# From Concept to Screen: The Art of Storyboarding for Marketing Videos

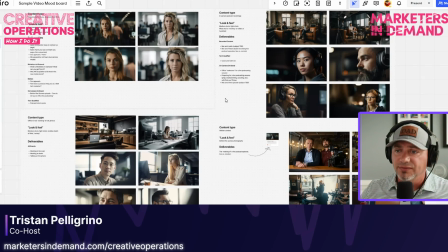12:29 So as you can see here, we have like four really different types of video that we're creating, and it all helps to connect the dots for the different folks that we're working with, not only on-site with the crew, but then also the editors that are putting everything together in post-production. The final step involves creating storyboards.
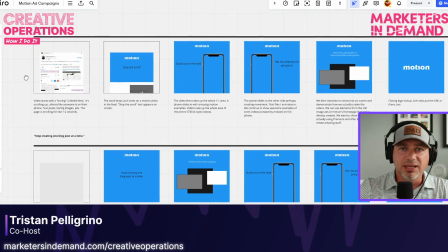12:48 These are like the skeleton of your video. They show the visual progression, content placement, and timing without the distraction of any final imagery or polished animations. In Miro, I create a series of frames, each representing a key scene or moment in a video.
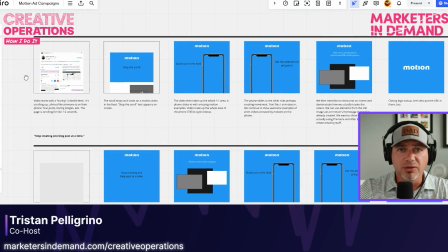13:06 For each frame, I include a rough sketch or a placeholder image, a description of the action or animation, a corresponding voiceover, timing information. I'm not aiming for pixel-perfect designs here. The goal is to communicate the flow and functionality of the video clearly.
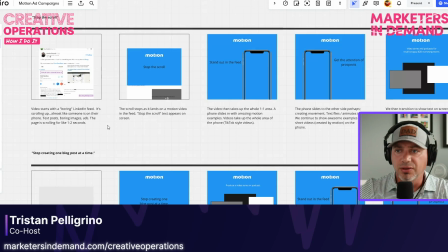13:25 In this example here, you can see me going through a LinkedIn video ad that we
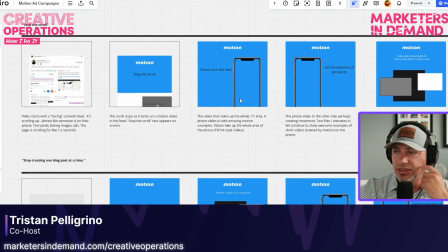13:32 have really blocked out into about five or six key sequences.
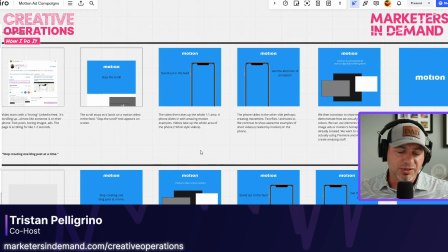13:38 So the thing that I think of with a storyboard, especially from a marketing perspective, I'm not lining up every single element. I'm kind of leaving that perhaps up to the animator or the video editor. But I do want to articulate the major scenes or pieces
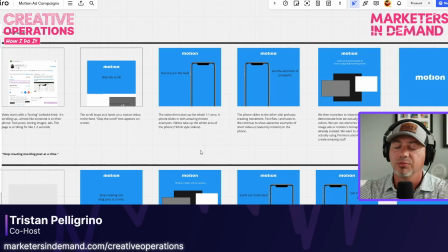13:58 of the video and think about that from a marketing perspective and the message that I want to communicate.
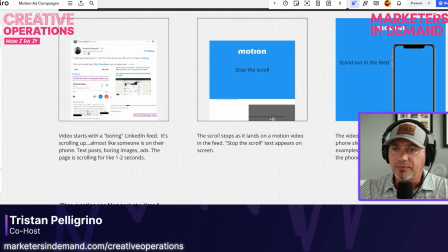14:04 So as you can see here, I have this video called Stop the Scroll.
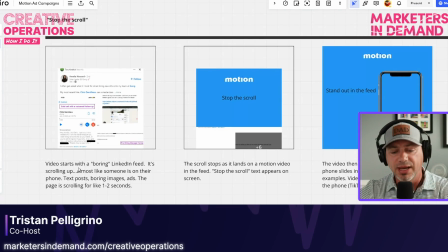14:09 And I talk about the cold opener or the first thing that the viewer sees when they play this video. And I have that the video is starting with a boring LinkedIn feed. And so like we want to show that, you know, this is how you normally see LinkedIn.
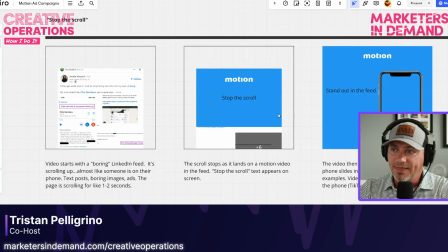14:27 This is the feed that's normally presented to you. And then we want to be able to show content that stops the scroll. So that's where we really bounce into a different type of content.
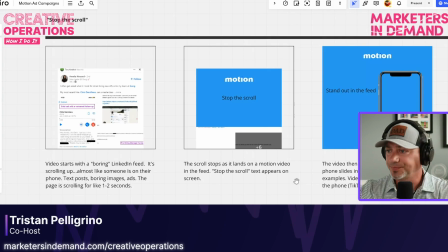14:39 And that's really the message that we're trying to get across with this particular video. And then you can see here, as we scroll to the right, we got some key messages.
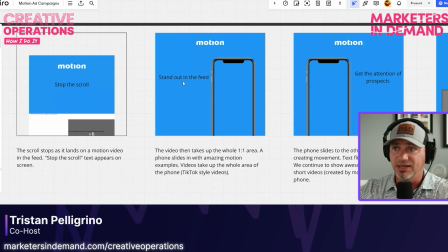14:49 We want to say, you know, create content that stands out in the feed. So stop the scroll, stand out in the feed. And then we're describing what we want to see on screen. We're not actually showing or designing anything here, but this is really our gray box storyboard designs.
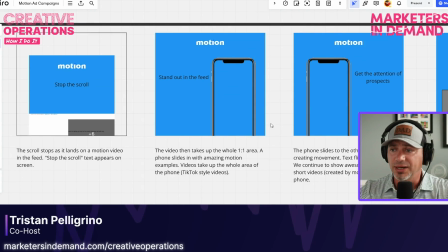15:05 We're showing where potential placement or text would be included in this particular frame. And the big thing here is we are also conveying from a marketing standpoint, what's the weight of the message or what are the most important things we want to get across? And so this helps connect the dots for a designer or a video editor.
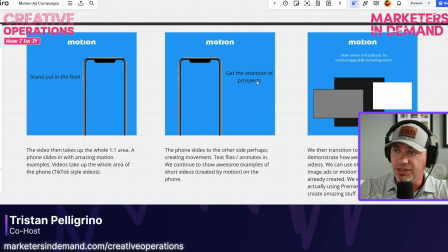15:26 Then as you can see, as we move along, there's an additional message that we want to get across. So we can even describe some of the movement or animation that we envision, you know, whether the phone slides or text comes in.
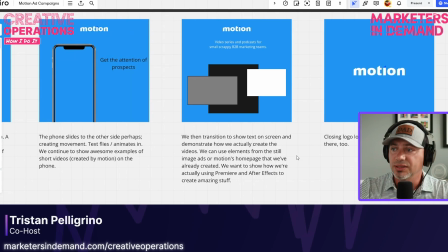15:40 And then lastly, we have a transition to show text on screen and to really provide that lasting image at the end. You know, what is the thing that we want to leave our viewers with? So we describe that ending piece there and the different elements that we want to see on the screen.
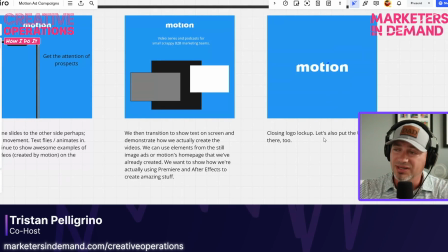15:58 And then we also include the logo lockup or what is that final call to action that we want to make sure that we include there.
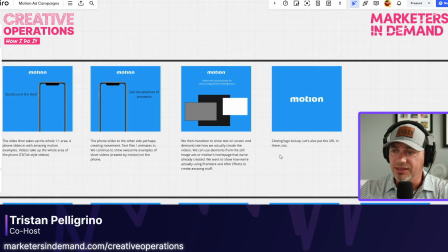16:06 And I think this is helpful.
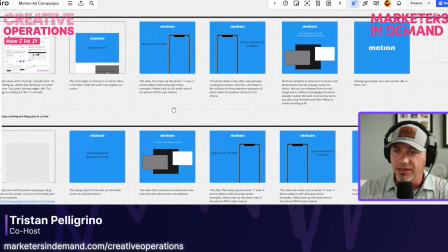16:08 And you can work with your designers and video editors on the amount of creative liberty that they have.
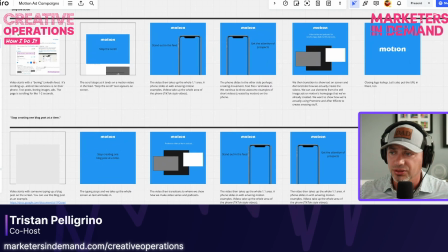16:16 The level of detail that you include in your storyboards does have some flexibility there. And that's where you develop a really good relationship with your video editor and designer.
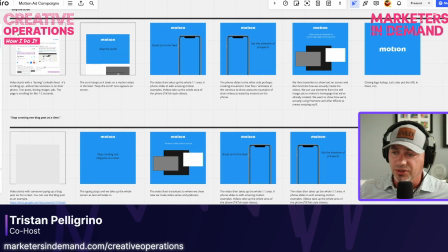16:28 But this process here with the storyboards is where you help connect the dots and really do speak that common language together.